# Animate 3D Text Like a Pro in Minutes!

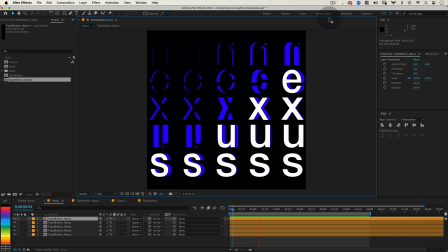0s
Hello everyone and welcome to another kinetic type tutorial.
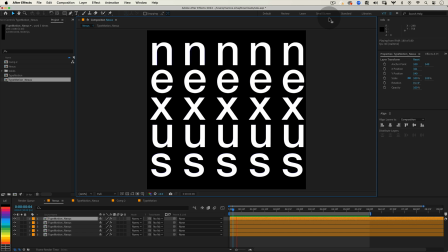3s
Today I'm super excited to share with you how to design and animate this awesome kinetic type motion using Adobe After Effects. So we've got these 3D letters with a nice extrusion and vibrant colors. What's really cool is that when they rotate they disappear into the background and then reappear creating this amazing wave-like motion.
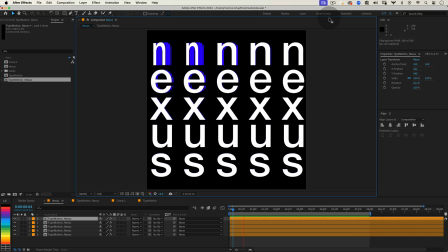21s
All with a nice delay between the letters. And guess what? We're going to achieve this with just a few tricks and some expressions.
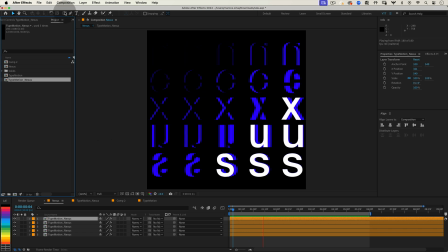28s
So let's get started. First thing as always let's set up our composition.
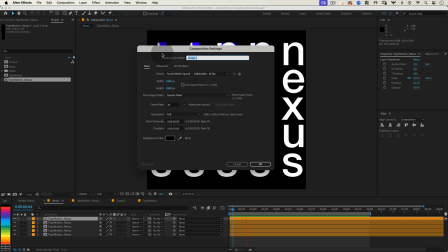32s
Go to composition new composition or just hit ctrl plus n or command plus n on mac. Let's name it kinetic type. Set the width and height to 1080 by 1080 pixels.
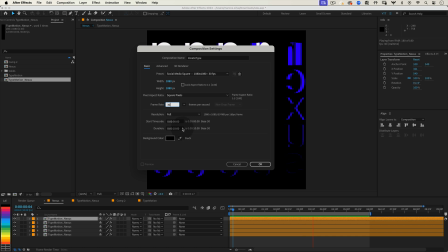43s
Set the frame rate to 30 frames per second and the duration to 10 seconds. Before we press okay we need to make a quick change. Click on the 3d renderer tab at the top and in the renderer options change from classic
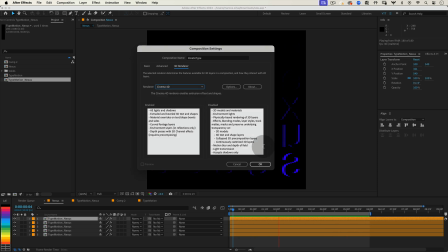55s
3d to cinema 4d this is important because the cinema 4d renderer
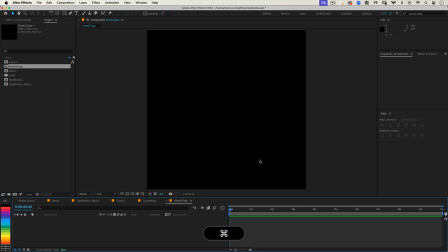60s
in after effects offers more advanced 3d rendering capabilities allowing us to create a more dynamic and professional looking kinetic type animation nice now let's grab
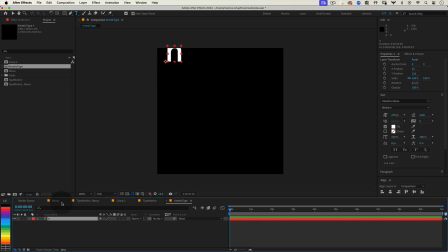69s
our type tool i'm going to stick with my example word nexus so i'll type n then with your text layer selected turn it into a 3d layer by clicking on the little cube icon under the switches column next let's open up the layer properties by clicking the arrow next to the layer name.
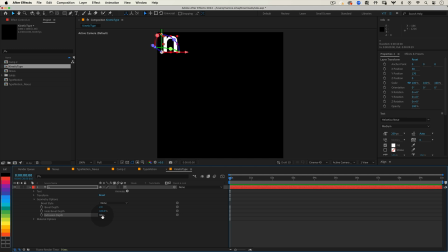85s
Go into geometry options and for the extrusion depth increase the value to 75. This gives our letter a nice chunky 3D appearance. Awesome! Now let's add some color to our letter to make it pop.
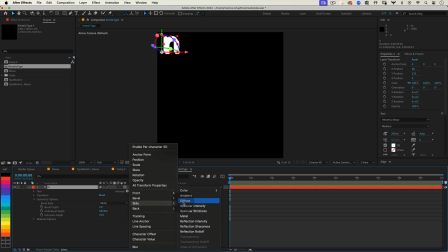97s
Click on the animate button, it's the little triangle next to your layer name, go to side color RGB and choose a nice color for the sides of your letters. Then do the same for the back of the letter. Animate, back color RGB and set the color to black to match our background.
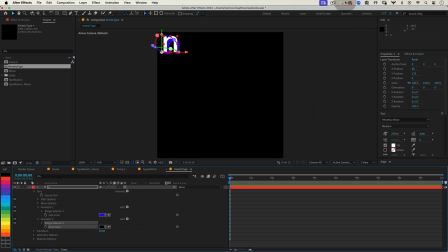113s
This way, when the letters rotate and show their back, they blend seamlessly with the background. Great! Now, we need to move our anchor point to the center of our 3D letter, so that when we rotate it, it rotates perfectly from the center. The easiest way to do this is with our letter selected, grab the Anchor Point tool from the toolbar.
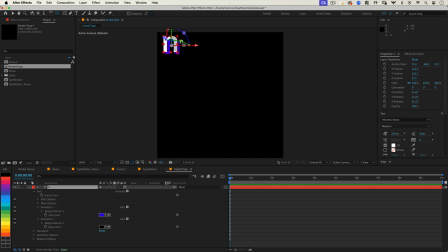132s
Then, while holding the Command or Control key, double-click on the Anchor Point icon. This will automatically move your anchor point to the center of your layer. Nice! Now let's start animating our letter. Press R to bring up the rotation properties. Let's set a keyframe for the Y rotation at 0 seconds.
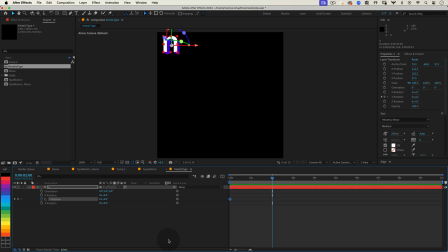149s
Then move the timeline cursor to 2 seconds and change the Y rotation value to 180 degrees. Next, at 4 seconds and 15 frames, change the Y rotation value to 360 degrees, making a full rotation of our letter.
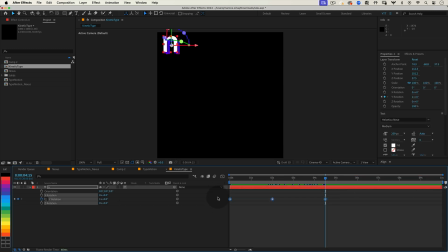164s
Awesome! Now select all your keyframes and click on the graph editor. It's the little icon that looks like a graph. Here, we can adjust our animation curves to give our motion a better feel, adding a bit of easing so the rotation starts and ends smoothly. This also allows us to create a bit of hold time when the back of the letter is facing us.
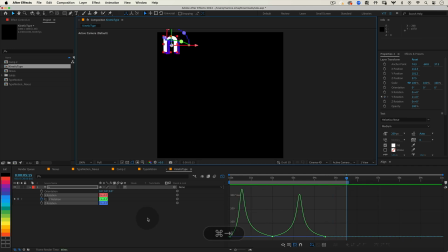183s
When you're happy with the animation of your first letter, we can duplicate the layer and change it to our next letter. Select your letter layer and press Ctrl plus D or Cmd plus D on Mac to duplicate it. Move the duplicated layer downward. Now change the text to your second letter.
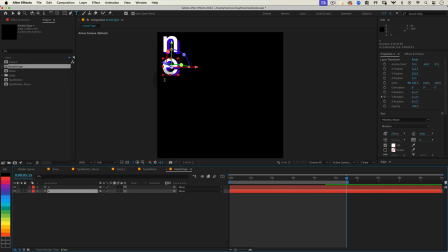199s
In my case that's E. You'll notice that our anchor point needs to be adjusted again since our geometry changed with the new letter. So repeat the same process. Select the anchor point tool, hold ctrl or command and double click to center the anchor point. Cool!